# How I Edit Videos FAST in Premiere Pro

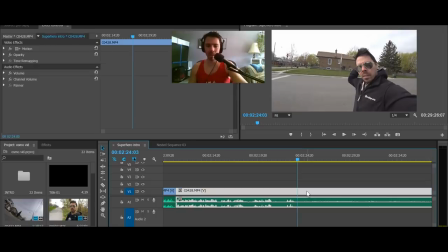258s
I cut right when I'm looking at the camera. I often look away. As soon as I film, as soon as I'm done my line, I look away.
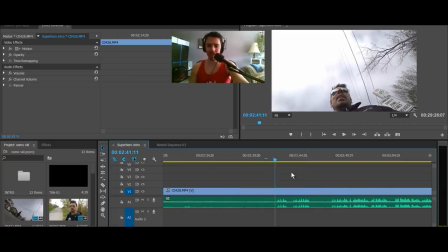266s
It's a bad habit of mine, so I always cut before that moment.
You don't need a damn, bitch.
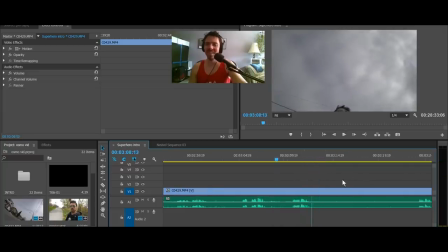272s
The hell was that?
You don't need a damn, bitch.
I was going for something, and it didn't end up working.
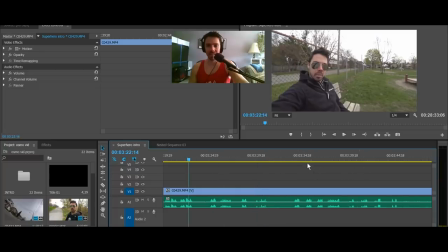279s You don't need a damn thing. You don't need a damn thing.
So you think I just nail it every time? No, I think right here Maybe we started to get it You don't need it Everything you need is right in there So just keep on trying Don't be afraid to make mistakes I make so many
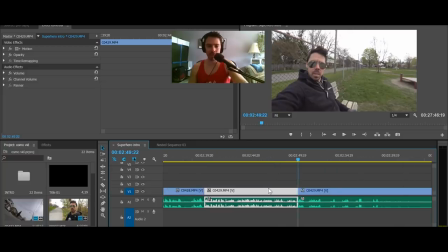297s
mistakes Like you have no idea 90% of my shit is unwatchable Fucking geek
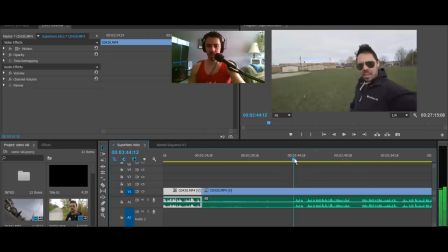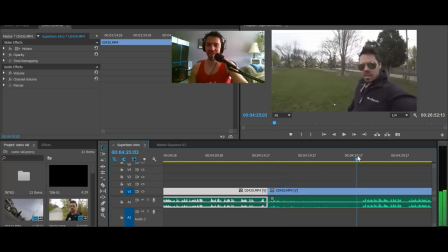314s
What the hell was that? Oh my god I make so many mistakes It's not even funny so it's like is it worse not only is it weird
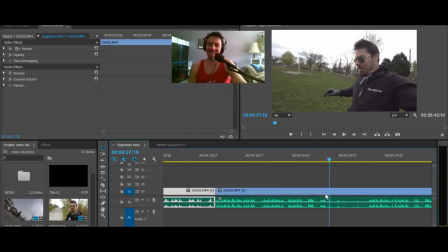324s
like that what the hell was that i realized right away i was
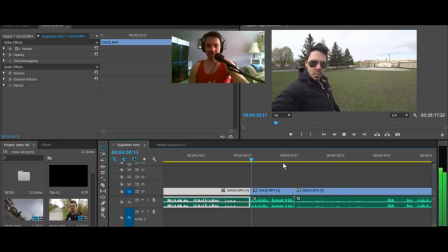329s
like god damn it and here's where my battery died so in the case of this osmo action yes
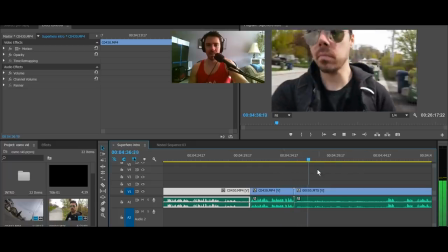334s
it is smoother but it comes at a cup yeah so i went home made some cucumber juice had a shower
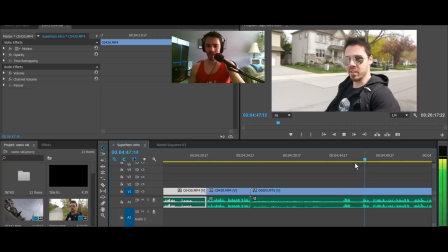342s
and got ready to go out again i wanted to bring the g85 out with me battery died as you can see we have a long way to go but it doesn't take long
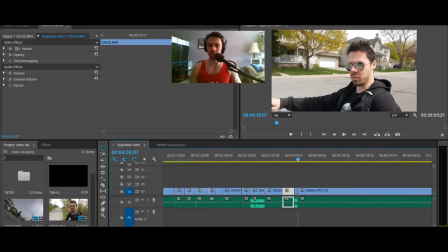350s
it doesn't take long to do this and i highly recommend you do these rough cuts just get it over with and then jump back into the real editing and i like to
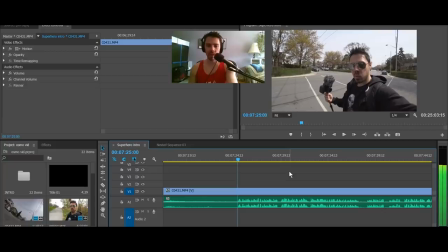359s
make my cuts basically as soon as i start talking you can hear that s sound like right before one frame before i hate when people leave like this pause this awkward pause get right to the point so it's just like it goes right away god so i'm patiently waiting that's how I like to do it.
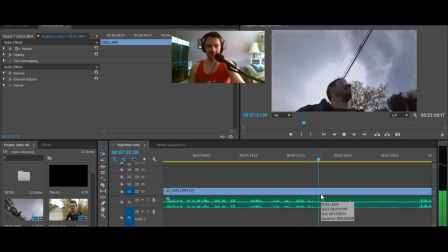378s
Is this good content? Of course it is. You don't have to question it.
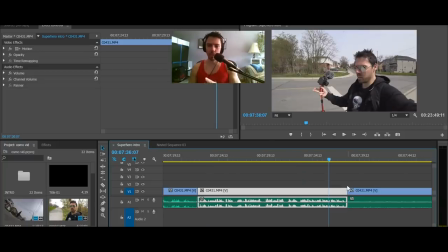383s
Camera conspiracies, that's amazing content. Okay, so this wasn't a mistake and my plan was to hide this cut.
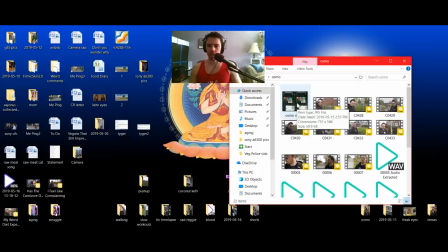389s
So I'll just show you how I do this. I took a picture. This picture is from iPhone Do's video because it was very weird.
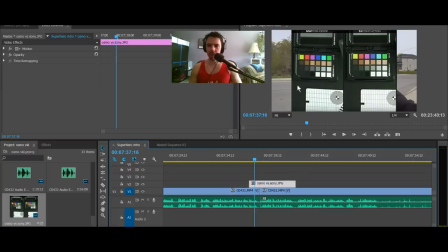398s
He said the Osmo was sharper than the Sony, but the Sony's clearly sharper you probably saw it in the video so my plan was to post this that's why i didn't switch arms still that's one reason i never that's how you hide a cut obviously you'd have to zoom that in do
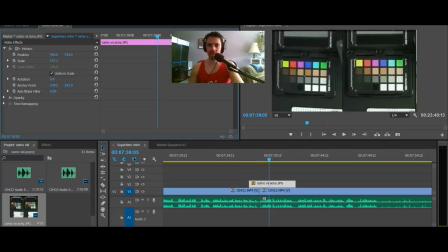416s
something like that fit it up there and i press two to fade them both in and so i would do something like that it has better image quality still that's one reason i never upgraded to the gopro
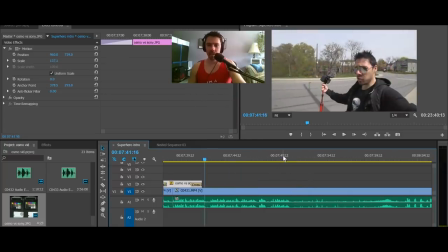430s
because that's even worse that's one way you hide cuts i don't usually hide my cuts
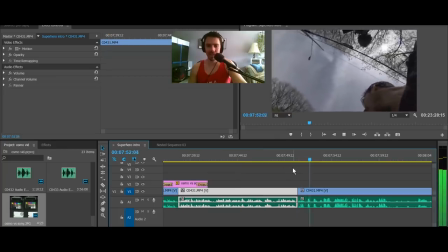435s
but if i can i will what's up man hey hey vlog yeah vlog you
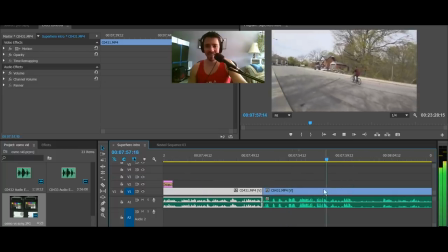440s
want to be in the vlog thanks
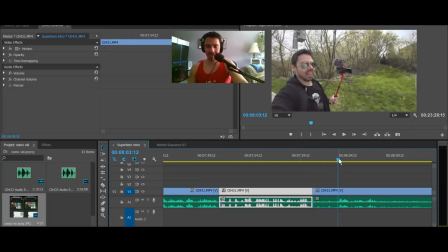447s
i always get stopped i feel like such a fool carrying that big camera around oh my god
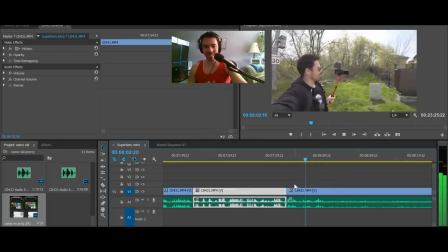455s
I look normal what this is normal here's the thing with audio
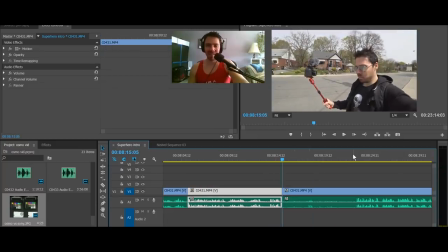459s
and you'd think I'd have it I was just like what the fuck am I talking about
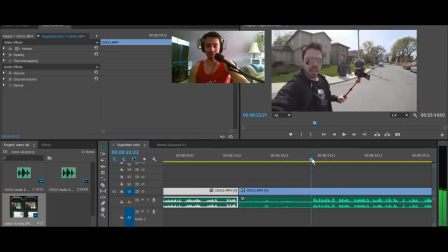464s
I just completely sometimes my mind just goes blank and so I'll just switch arms continue the sentence the Osmo pocket has I'm retarded basically I
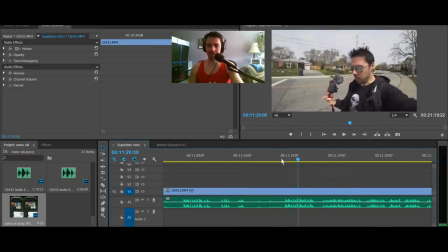473s
kept messing that line up bottom line if you're thinking about I get really distracted in public just i see people walking towards me i'm like oh fuck why did he do it
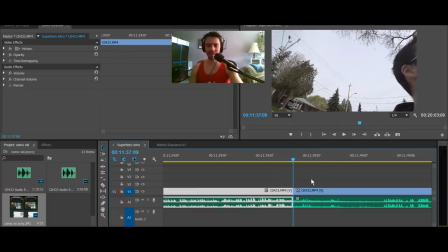487s
the weed whackers the bane of my existence